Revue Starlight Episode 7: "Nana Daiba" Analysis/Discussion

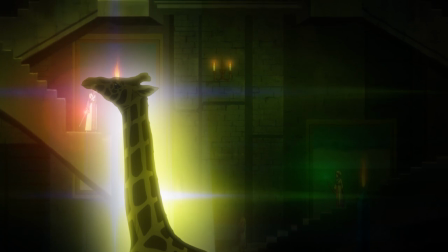16:30 The giraffe, seemingly already aware of this, asks her, what if you could stand upon any stage that you desired?
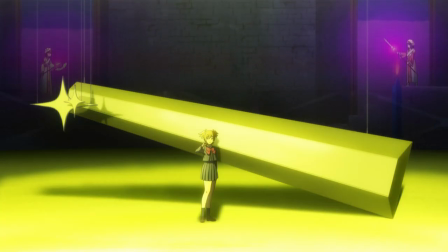16:37 The giraffe continues speaking. He knows that Nana has already experienced the most blinding of stages, but one that she can never have again.
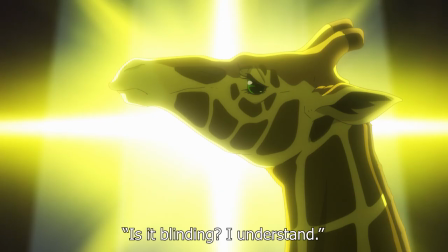16:45 At least, not on her own. He once again asks Nana if it is blinding.
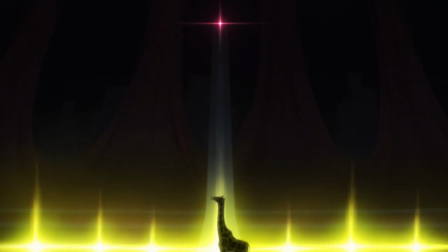16:50 In this moment, is he talking about the shine of the top star's tiara, or the shine of Nana's performance of Starlight?
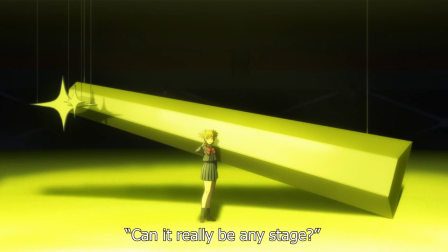16:56 Who's to say? Nana asks for confirmation that she can truly stand on any stage, no matter when or what kind,
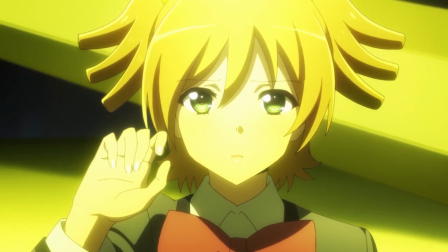17:03 showing for the first time in a long time in the episode genuine care and interest. The music for this scene is so good too.
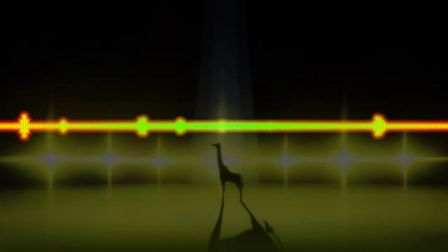17:10 It starts off more slow and ominous while still feeling elegant and beautiful, which is very fitting for Nana's first interaction with the giraffe in the underground theater.
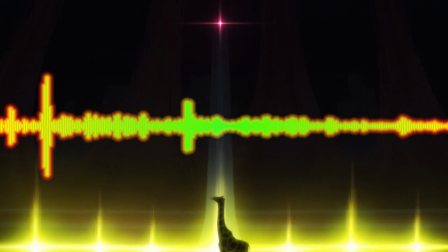17:19 The music swells as the giraffe talks about the top star, only to momentarily slow down when Nana interrupts with her disinterest.
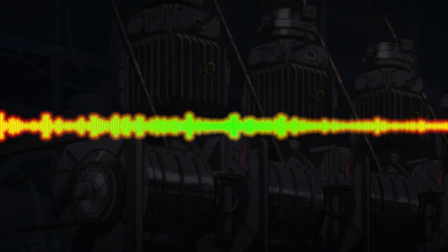17:25 But as the giraffe begins to help her realize she can get her beloved stage back, the music once again picks up, this time even more intense than before.
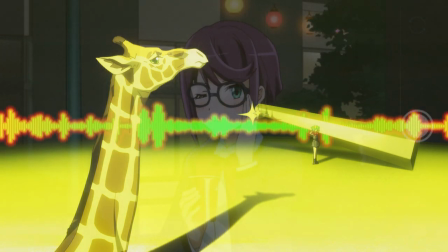17:33 This girl who felt like she had lost the most precious time in her life is starting to realize she can get it back,
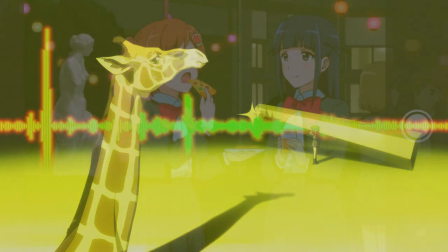17:39 and she wants it back desperately, and you can hear that in the music.
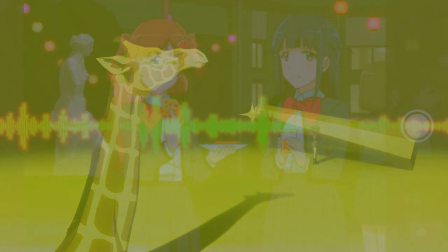17:43 It feels beautiful and frantic, and what better combination of words is there to describe a stage girl on a desperate mission to get back what she lost? How this music, along with other things like the actual writing and the shot composition,
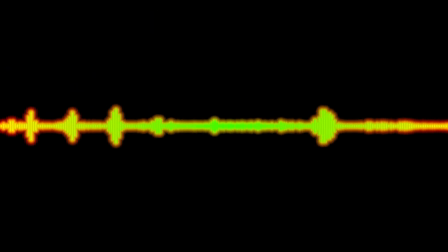17:55 managed to make this scene just as memorable and impactful as any Rayview is something truly special.
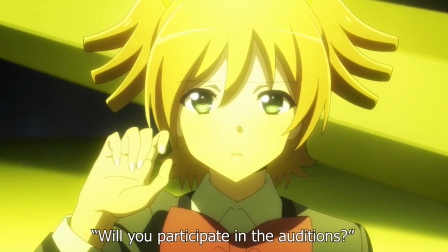18:00 The giraffe asks Nana if she will participate in the Rayview auditions, and while she doesn't actually say yes,
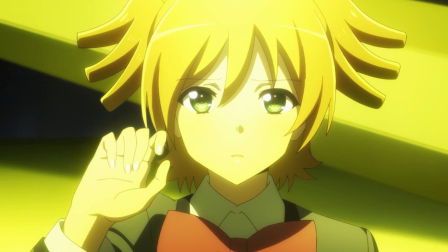18:06 I think one look at her face is enough to make both the giraffe and we the viewers understand her answer to his question.
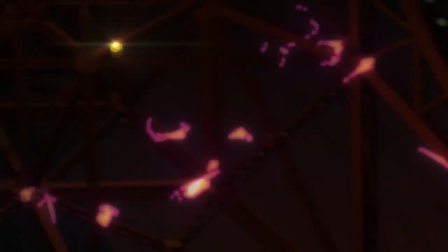18:12 As the music continues, we cut to the end of a ray view battle between Maya and Nana, with Maya having just lost.
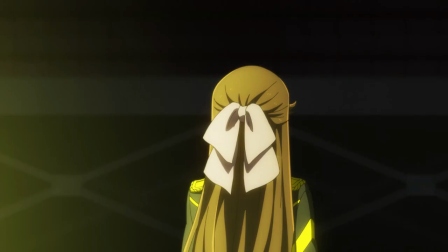18:18 Maya struggles to understand what happened to Nana to cause such a change, but Nana, same as the giraffe, just asks if it is blinding. As Nana continues to talk about how she is blinding and how she can't reach it in
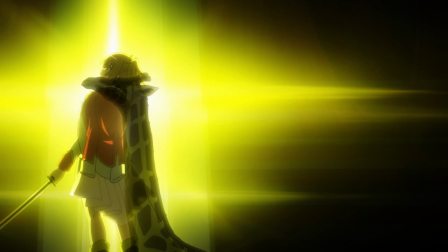18:31 front of the yellow stage lights like the giraffe was when he was talking to her in the scene beforehand,
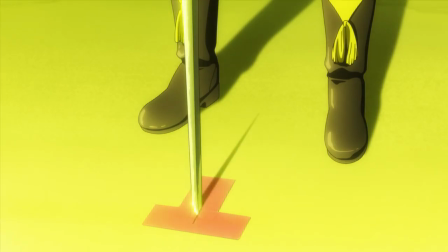18:36 the curtains begin to close. And before Maya can confront Nana further, the curtain cuts her off and Nana makes her position zero decree.
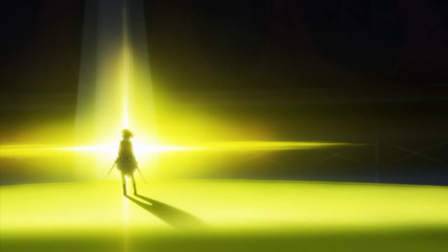18:44 Nana, the victor of the Rehview auditions, is once again confronted by the giraffe.
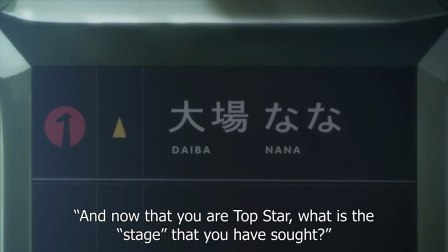18:48 After congratulating her, the giraffe asks what is the stage that Nana wishes for now that she is the top star.
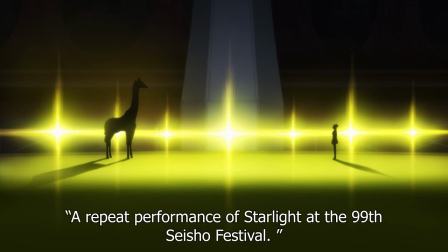18:54 Nana, surprising no one at this point, wishes for a repeat performance of Starlight at the 99th SciShow Festival.
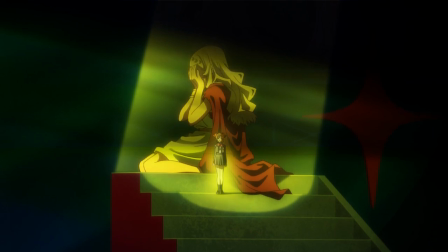19:01 The brilliant shine of the day spent between her and her classmates making that production, she wants that blinding and beautiful stage once more, and in the most unceremonious way possible.
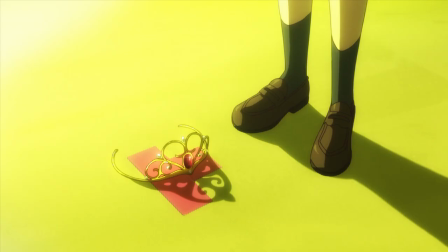19:11 The tiara of the top star that shined with such intensity earlier is cast down at Nana's feet after the giraffe agrees to a request.
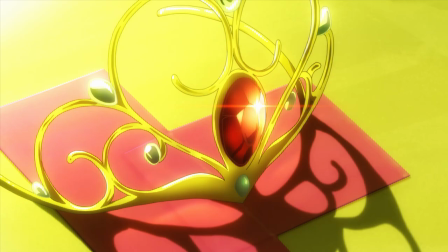19:19 Right above the position zero logo. Honestly, I love how subdued and quiet this whole scene is.
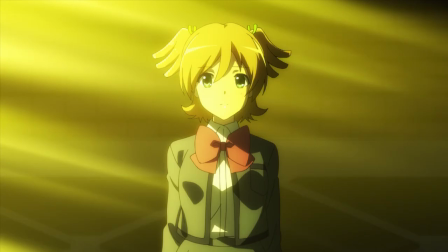19:24 What should be this grand and epic occasion, the top star receiving the tiara and the ability to stand upon any stage she wishes for.
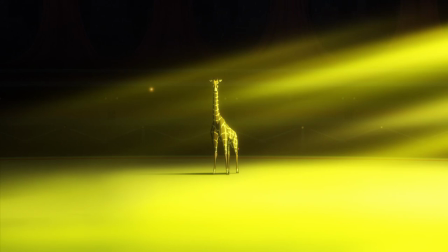19:32 It feels so empty, and that makes sense, as it all means nothing to Nana. She doesn't care about being the top star.
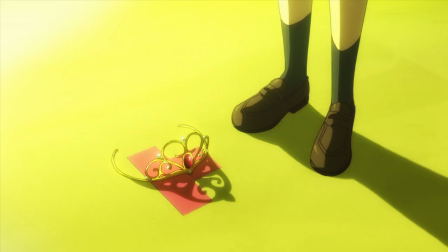19:39 She doesn't care about the beautiful tiara. She doesn't care about how shine makes the reviews come to life or what the stage of fate is even supposed to mean.
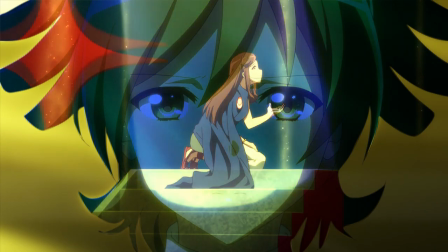19:48 The only thing she cares about is getting her performance of Starlight back.
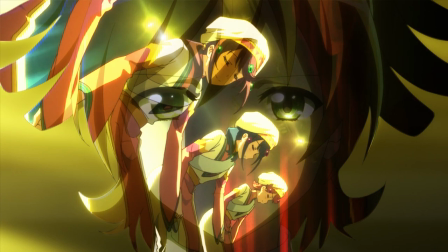19:52 These review auditions that she went through mostly off screen and receiving the title of top star, It was all a means to an end.
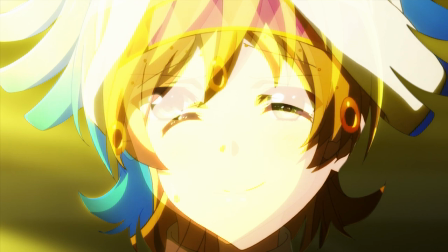19:58 That's why there's no grandiose music like when she first learned about how the top star can give her any stage she wants.
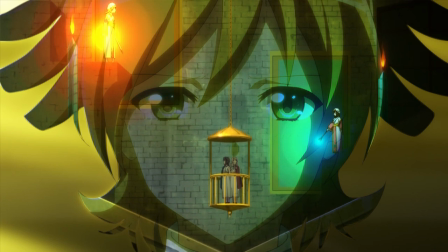20:04 Why she acts so detached and sounds so lifeless for the most part when she talks. None of this matters.
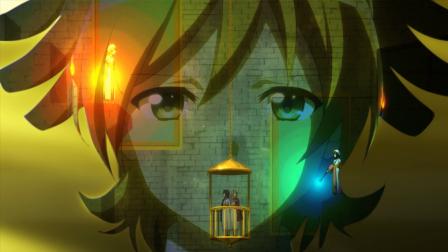20:10 What does matter is what comes next.
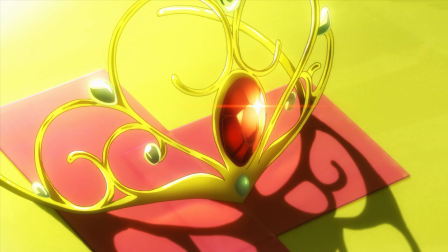20:13 We close in on the tiara as a mechanical buzzing sound begins, and the screen fades to black with only the shine of the red jewel on the tiara remaining.
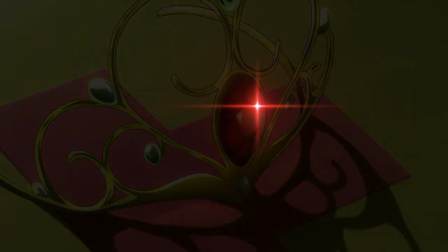20:21 The shining jewel becoming accompanied by two other red lights not unlike the stars and Starlight itself before their combined shining light takes over the screen and we transition to Nana back in a Saisho classroom,
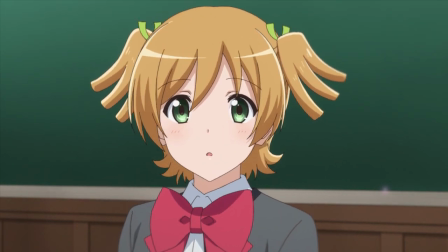20:32 a classroom where a teacher announces that the 99th class will be performing Starlight.
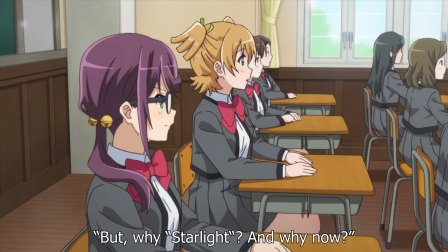20:38 We see everyone's excited reaction to the news of performing Starlight, and Nana in her confusion asks Juna what's going on, referring to her as Junachan.
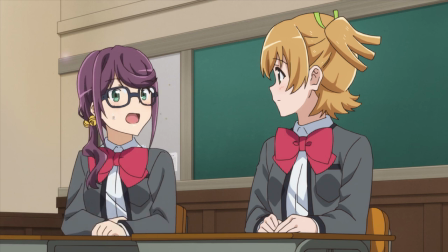20:47 Juna is noticeably taken aback because Nana referred to her by her first name, and she refers to Nana with her last name, Daiba-san.
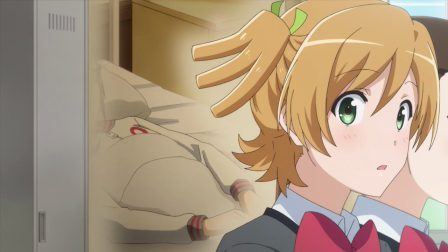20:56 That closeness and familiarity that these two built up during their time spent learning about one another and working on starlight, it's gone.
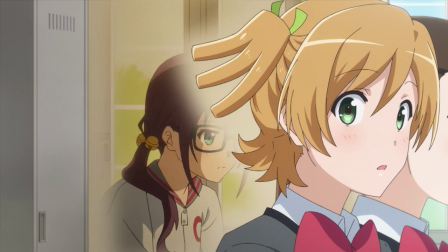21:05 Because, as I'm sure the viewers have realized and Nana will briefly, time has rewound back to the very start of production of Nana's precious starlight. And so, Nana's cycle of her chosen stage of fate begins. Also, the animation is back to its usual bright colors and lighting,
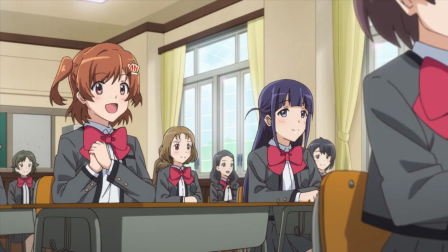21:21 which makes sense since this is Nana's most treasured time of her life that she has now gotten back, the dull gray of the future now gone.
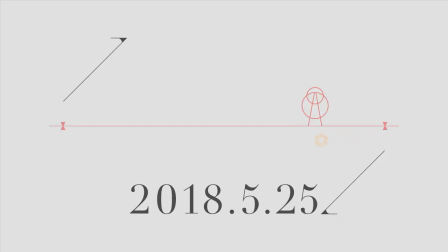21:28 As Nana begins talking about her repeat performance of the 99th SciShow Festival,
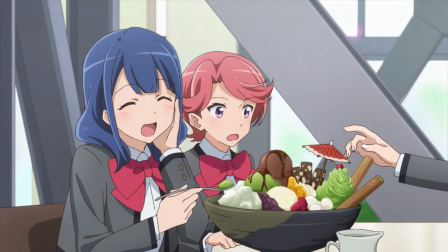21:32 we get to see a montage of the various loops of her and everyone working together to put on the show.
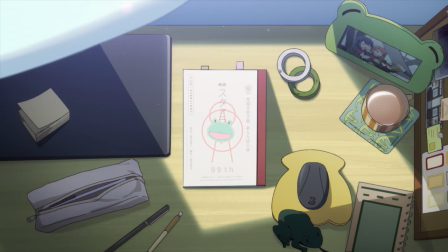21:37 The montage is broken up with a shot of Nana's notebook which becomes more and more worn out every time we cut back to it,
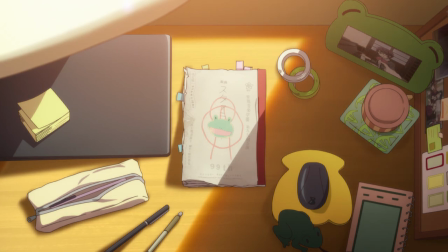21:43 implying the sheer amount of times Nana has repeated this precious time of her life, this precious time where she fears nothing.
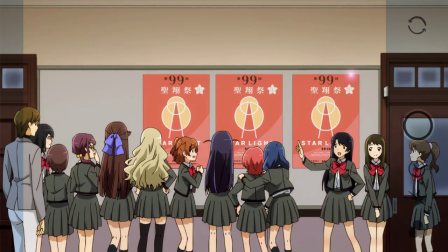21:50 No one has to leave SciShow or grow up or become an adult.
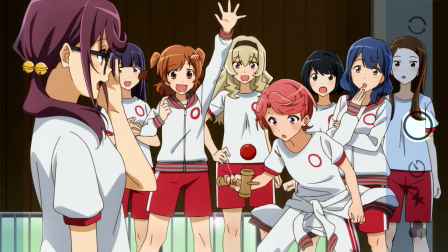21:53 In this seemingly endless time loop, not only is Nana happy, but she gets to protect everyone from suffering in the unknown future.
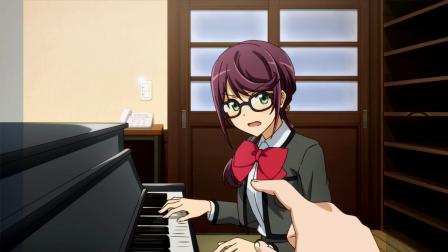22:02 And I get that, I really do. I'm not saying you should trap your friends and loved ones in an endless time loop,
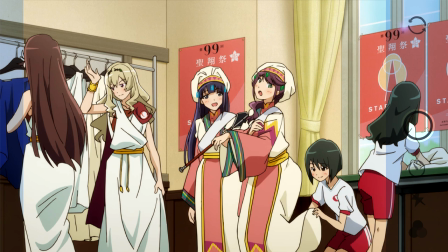22:08 but I do sometimes find myself looking back to my days in high school and missing the carefree and happy life I had, both with myself and the people around me. And I by no means have a tougher difficult life.
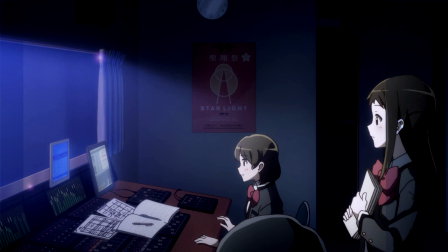22:20 I'm still relatively young, I'm in an online film college program while working part-time, I still live with my parents so I don't have to worry about things like rent yet, and I still have a pretty active social life with my friends,
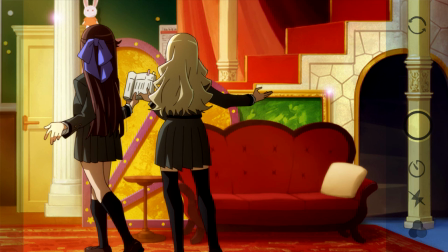22:32 family, and co-workers. But now that I am 23 years old, I do find myself stressed and burnt out much more often than when I would be in high school, and the scariest thought I had after school was trying to decide which Sonic the Hedgehog game I wanted to play when I got home that day.
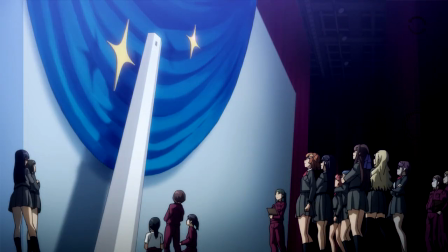22:46 And I worry a lot about my future. I like to think I'm heading to good places in life, and Revue Starlight is always a good pick-me-up for when I'm feeling this way,
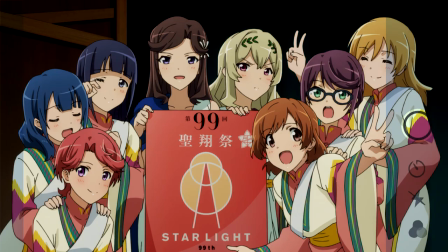22:54 but there's so much uncertainty and so much that could go wrong once I finish college. What if I can't afford to live on my own?
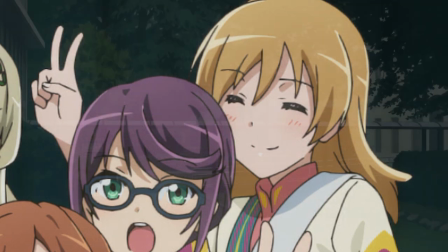23:01 What if I can't find a good place to live? What if I lose touch with my friends and family? What if I never succeed in any of my dreams and aspirations?
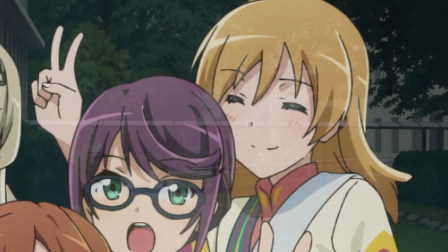23:09 What if I end up working a miserable,
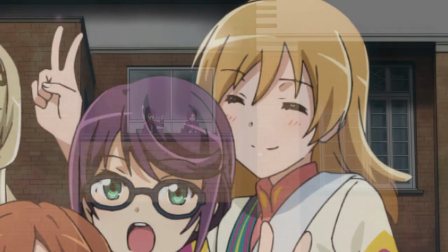23:11 boring job that sucks the life out of me and leaves me with no energy to pursue my actual interests in my free time or live a meaningful life with those around me.
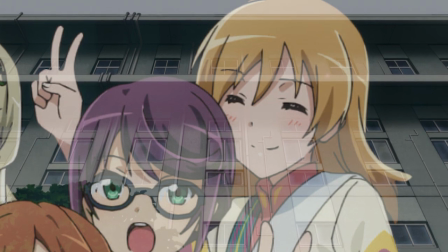23:20 These thoughts? They're scary and weigh me down, even with all the encouragement and support I get from those around me or motivation I get from Revue Starlight.
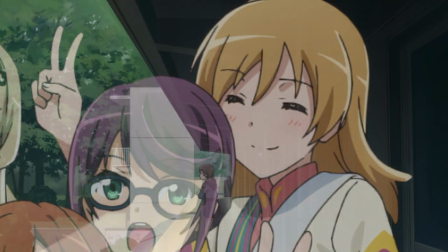23:29 So I'm not saying I would rewind time back to when I was younger so I would never have to face these things, but man I miss the simpler times.
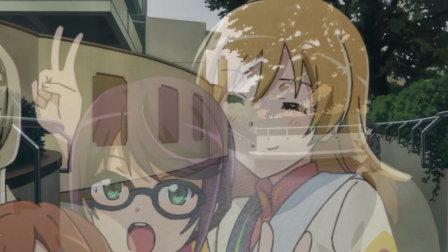23:36 And I do understand why Nana decided to do this repeat performance with her stage of fate.
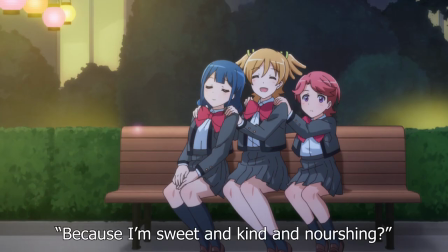23:41 After some more loops and a scene where Nana probably creeps Karen out by predicting exactly what she was gonna say,
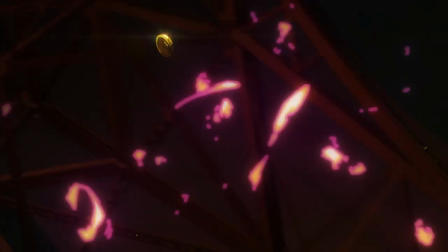23:46 we see Nana once again defeat Maya in the rave views and get confronted by the giraffe.
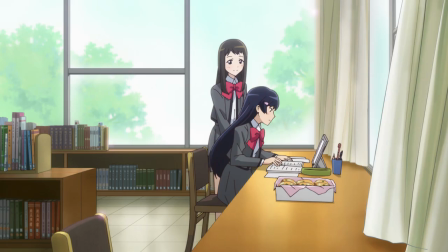23:51 Also, I just really quickly want to point out how beautiful the piano track that starts when Nana's talking about her repeat performances is.
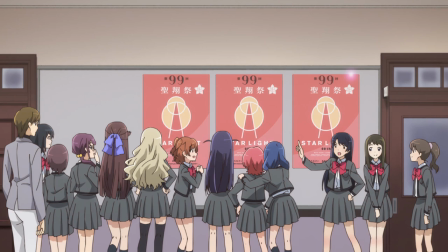23:58 It's upbeat, but it has this unnerving, melancholic undertone to it. I feel like it repeats the same few different musical beats over and over again before switching to the next,
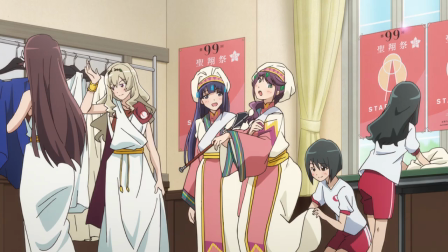24:07 which lines up really well with Nana talking about herself resetting time over and over again.
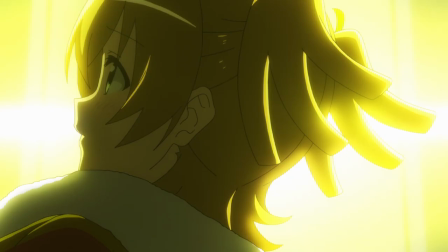24:12 After the giraffe congratulates her and asks her once more what stage she wishes for, Nana simply responds by saying that it's still so blinding.
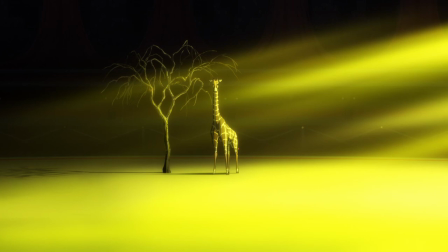24:20 The giraffe admits that not even he is sure how many times they have done this by now, and Nana asks why he's doing all this for her.
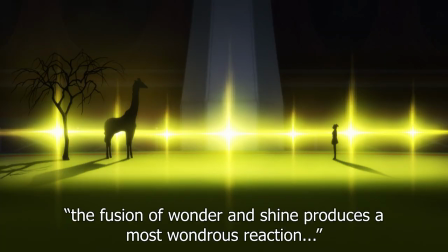24:27 The giraffe says that when a stage girl becomes a top star, their wonder and shine combines and produces an eternal sparkle,
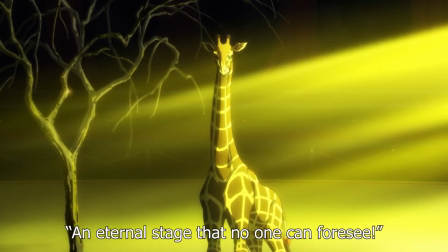24:35 an eternal stage that no one can foresee. And he, he wants to see that stage.
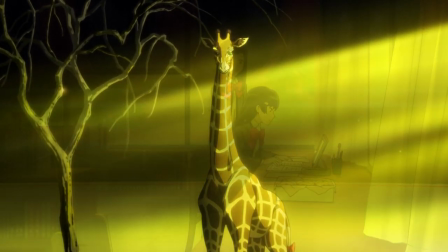24:41 After all, you can't have a performer without an audience, can you?